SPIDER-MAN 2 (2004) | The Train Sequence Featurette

train sequence was probably the most daunting because it was the most fleshed out in the script, and it was easy to see and to be able to read between the lines early on that there was going to be a lot of CGI work involved. I think we worked on the train sequence certainly from day one, till the very, very end of the film.
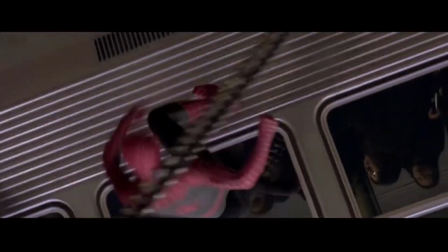So across that whole 2 years, we worked on the train sequence.
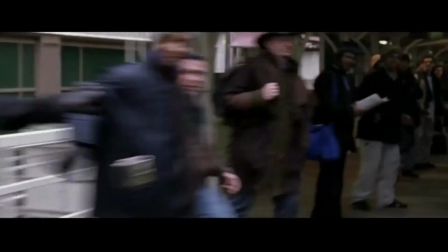It became clear early on in the design of the train sequence we were going to need a lot more than just plates from New York with trains added. We decided the quantity of work dictated that we should probably shoot some real trains somewhere.
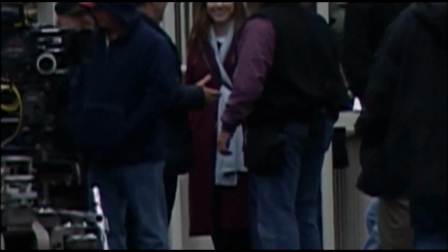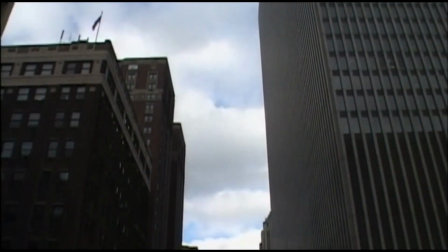Research brought us to the Loop in Chicago, which has contemporary high-rise buildings, which has an elevated train,
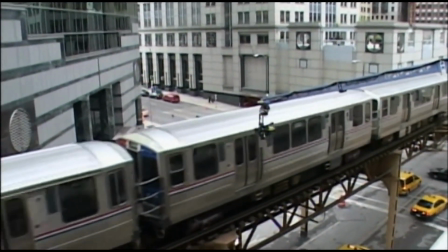and it's not altogether that different than the kinds of cars that would have or could have run on tracks for an elevated train in Manhattan. We got on board really early just trying to plan the logistics of that and trying to determine how one might take Chicago footage,
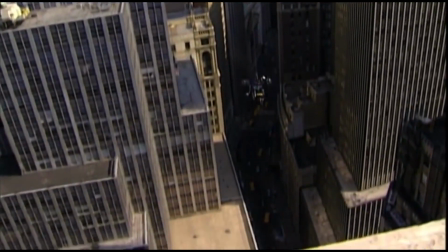blend it with New York footage, blend it with CGI, buildings and atmosphere and street elements and that sort of thing to put together a scene that played as if it was shot in New York. We put 16 cameras on a railroad car, and that was our train.
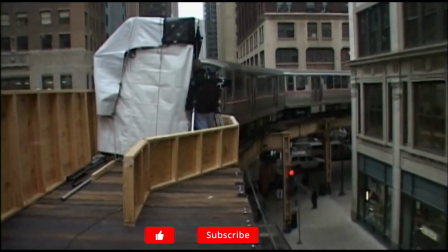We drove it around the Loop. There were other trains on the Loop.
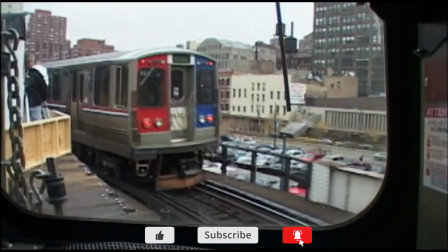We had our own conductor and everything, and we drove this elevated train bristling cameras around and around and around.
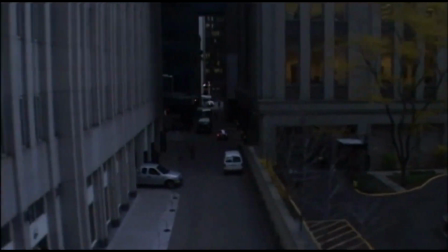Those plates became backgrounds for running shots where there's images outside the windows,
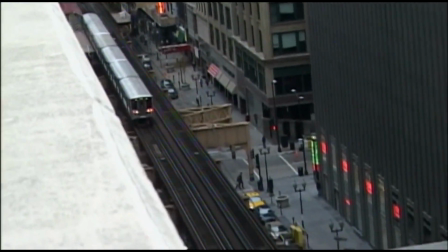images across the top of the car where the camera has limited motion. We did a spider cam shot using a real Chicago train, a real stretch of Chicago street,
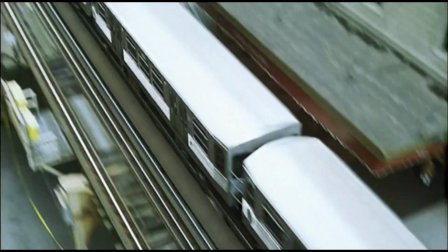where the camera starts out close on the characters and pulls back to reveal the train pulling away.
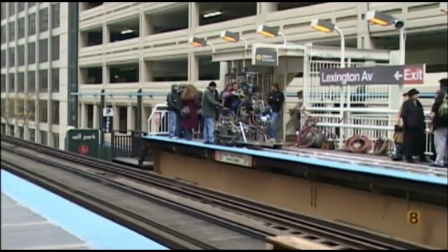We shot vistas or arrays, meaning we do tiles, we'd shoot 180 degree field of view with action, people and cars and all of that, and then we could seam those things together and make camera moves after the fact.
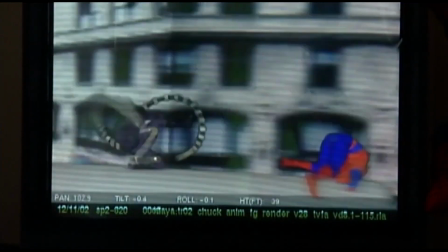Here's an example of a pan and tile Chicago plate.
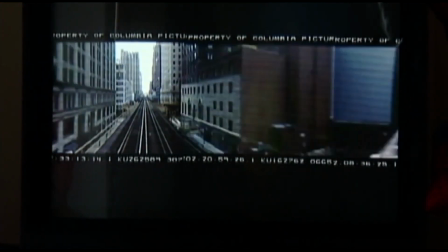Here's the pan and tile all put together, and that consists of 3 different cameras,
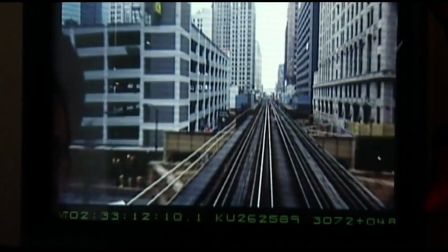3 different 65mm cameras that were shot off of the L in Chicago.
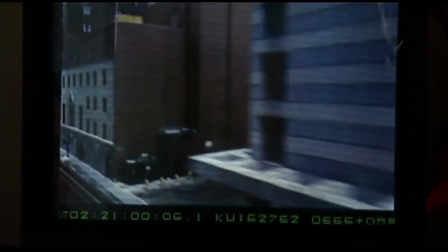Camera 1, camera 2, camera 3.
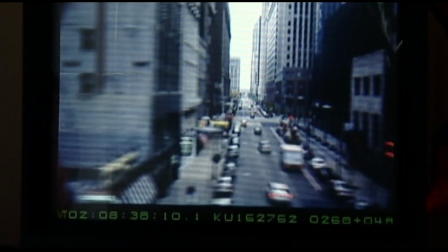Stitch that all together.
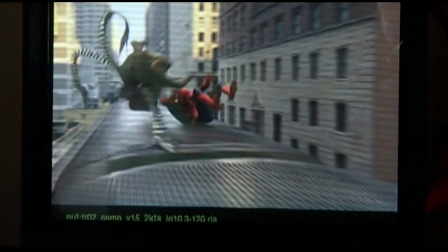Add in your CG elements. And there you go.
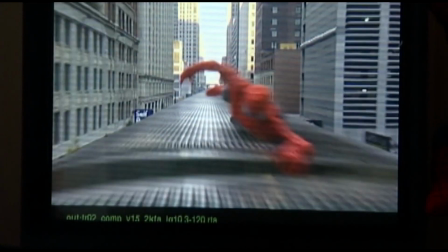This has CG train, CG Spidey, CG Doc Ock,
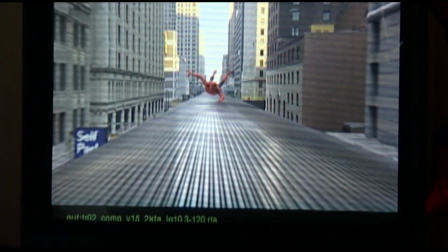live action background integrated with CG background.
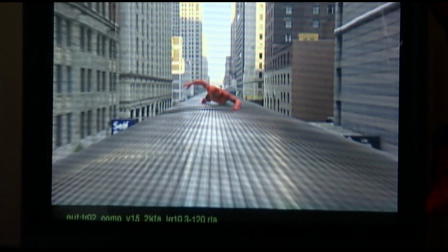In the far distance is all CG background. In the foreground, it's a live action building element. Sometimes it's a completely CG shot, but wherever you can, you use a real train, that was set on rockers and
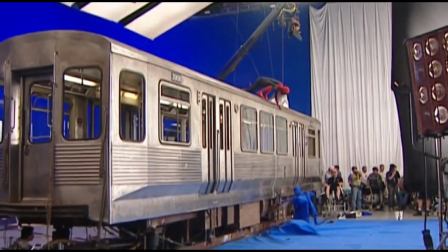different things that the mechanical effects guys would put together to make the train shake like a real train. There's lots of stuff in the train sequence where there's combinations of CGI characters with live action train.
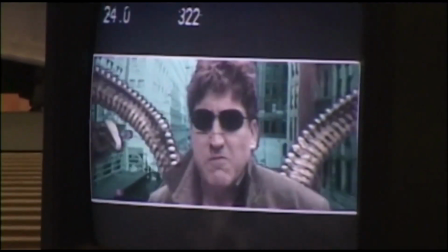Some cases there's live action characters shot blue screen on top of CGI train with a live background or a CGI background. So it's like a giant mix and match. Certainly when they're fighting on the side of the train,
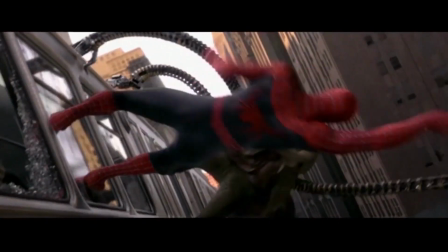that was difficult in the sense of trying to have laws of physics of gravity apply to them. Even if their feet can stick, they're going to be affected by gravity.
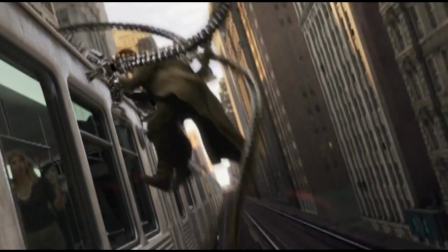And this shot definitely involved a lot of trying to get the exact right feel of how gravity would affect that. The right strength and look in the tentacles and everything else it's a big job. It's a big job. It was one of the more difficult sequences.